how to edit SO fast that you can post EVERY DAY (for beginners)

No need to add some animations if you're short on time or if you lack the skill, but just add the picture right next to your face.
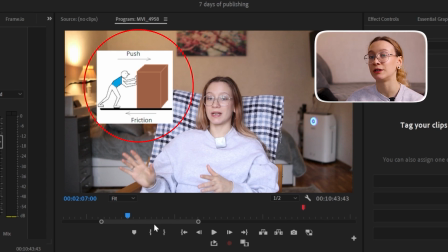(4:16)
And it's gonna illustrate your point way better than you repeating it and talking about it time and time again. What else did I use? B-rolls also function to illustrate what you're talking about, and it's also making a video more engaging with minimal effort needed, especially if you batch create your b-rolls and just use them in every video you make after you filmed it just once.
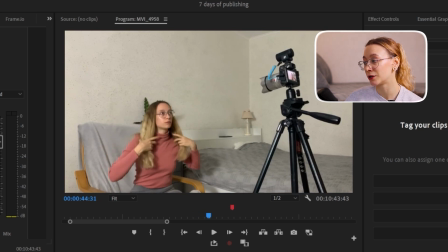(4:39)
That's exactly what I do. So this was filmed, I don't know, half a year ago, and I used it for a video that I recently published.
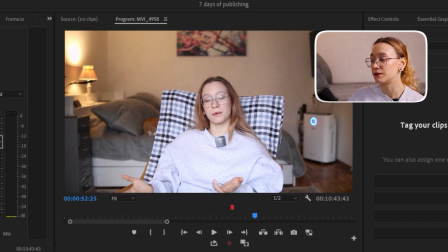(4:47)
So that's for illustration. Also, you can use definitions or quotes to illustrate your points.
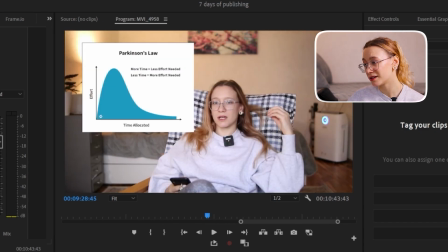(4:55)
Don't do this all the time, you don't have to,
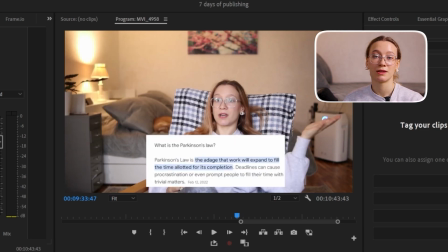(4:57)
but sometimes it's just adding this little visual touch that helps illustrate your point and understand your content much better.
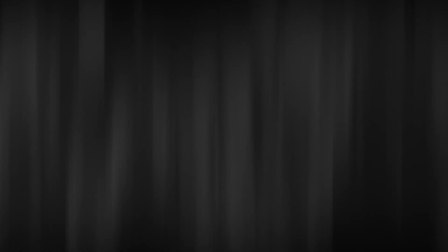(5:05)
Now, the third thing, emphasize.
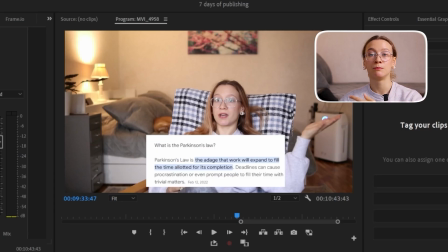(5:07)
Without emphasis, your speech and the whole narrative may seem monotonous, but if you emphasize some words with your intonation, but also with something that you do in the editing, it's changing the whole vibe of the video. It's not monotonous anymore, but it's like this: emphasis, emphasis, emphasis, and it adds this dynamic and makes your video way more interesting. So how can you emphasize what you're talking about?
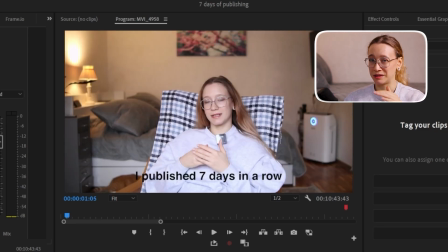(5:35)
You can write text like this at the bottom of your scene to emphasize certain thing that you said that you think is very important for viewers to hear well. What else you can emphasize? You can use sound effects like risers or booms. This also emphasizes some words that get the attention, especially like a riser does, or the sound effect boom can show that something you said is really important.
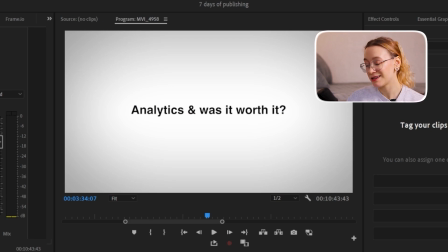(6:03)
It might be even life-changing. So that's how you can emphasize. But the text is the simplest way to emphasize, actually.
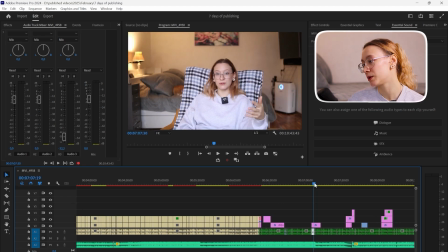(6:11)
So you can use it all over the place if you don't want to overthink it.
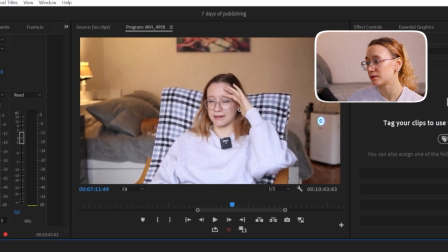(6:16)
Another way to emphasize is to get a zoom in. You see? How Additionally, you have to do that. I'm zooming in some of the phrases so that it seems like the camera is moving towards me, but it's actually just to zoom in.
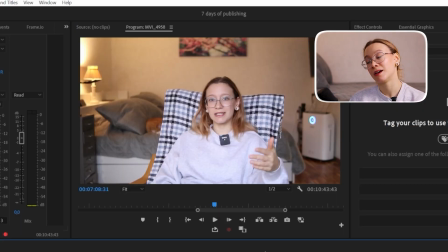(6:32)
And it emphasizes that phrase that I was saying here.
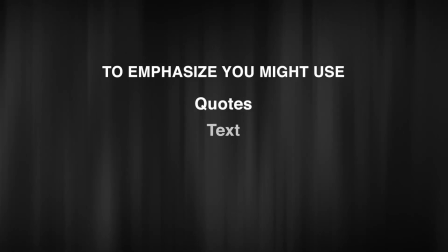(6:35)
So to emphasize, you might use quotes, text, sound effects like risers or booms. You can use zoom ins, zoom outs, something like that. And if you want to spend as little time as possible, there's no more work you need to do.
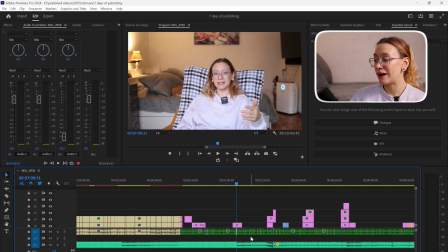(6:49)
Just structure, illustrate, and emphasize. Now, what else helping me to edit super quickly?
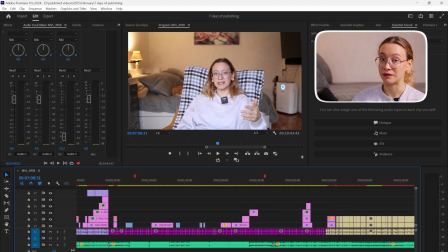(6:56)
A great tip, by the way. Don't rewatch.
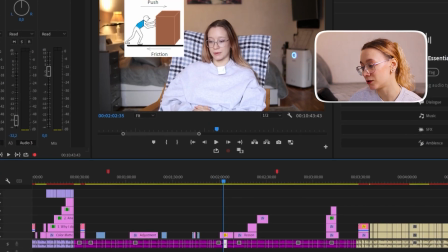(6:59)
Like when you edit some edits, for example, this illustration to your video, you know what we tend to do?
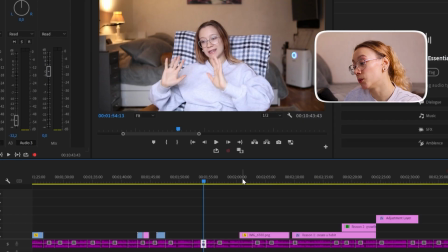(7:05)
Then you're like, how does it look? So what you do is you move your pointer, what is it? Like this blue thing, I don't know, blue stripe, you see that, right? So you move this blue thing like several moments before and you click space.
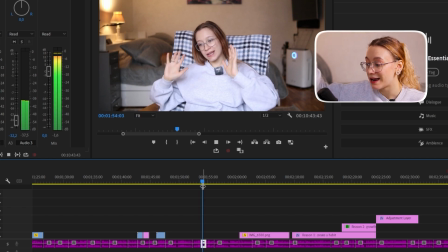(7:20)
For me, it's space, I don't know what it is for your software, but you click it and you like sit in here and rewatching and rewatching. And it seems like it's just a couple seconds that you spend on it. It's actually repeating time and time again when you add in something to the videos. And this can take hours if you combine all this time spent on just rewatching your video.
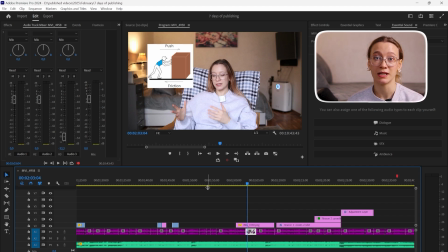(7:43)
I recommend to completely ditch this habit because it's useless, since you will still rewatch this video when you are done with it. Okay? So what you do is, let's say you decided to place it here and you're like,
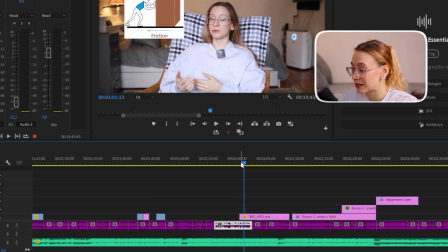(7:56)
it starts at the right place, then you go here,
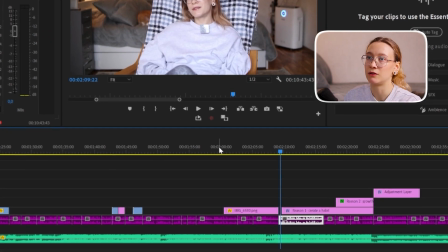(8:00)
it ends at the right place, and then if you're really worried how it's going on in the middle,
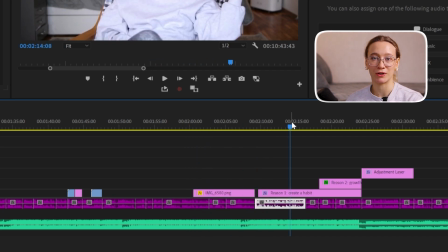(8:06)
you can just do this. And then you move on with your editing. Do not ever rewatch your edits.
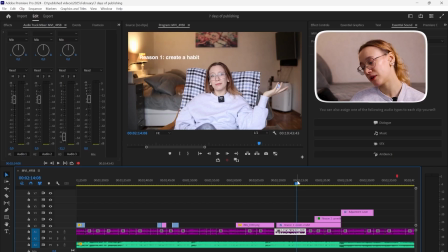(8:12)
I promise it will save you hours. Now, another thing I do is double editing.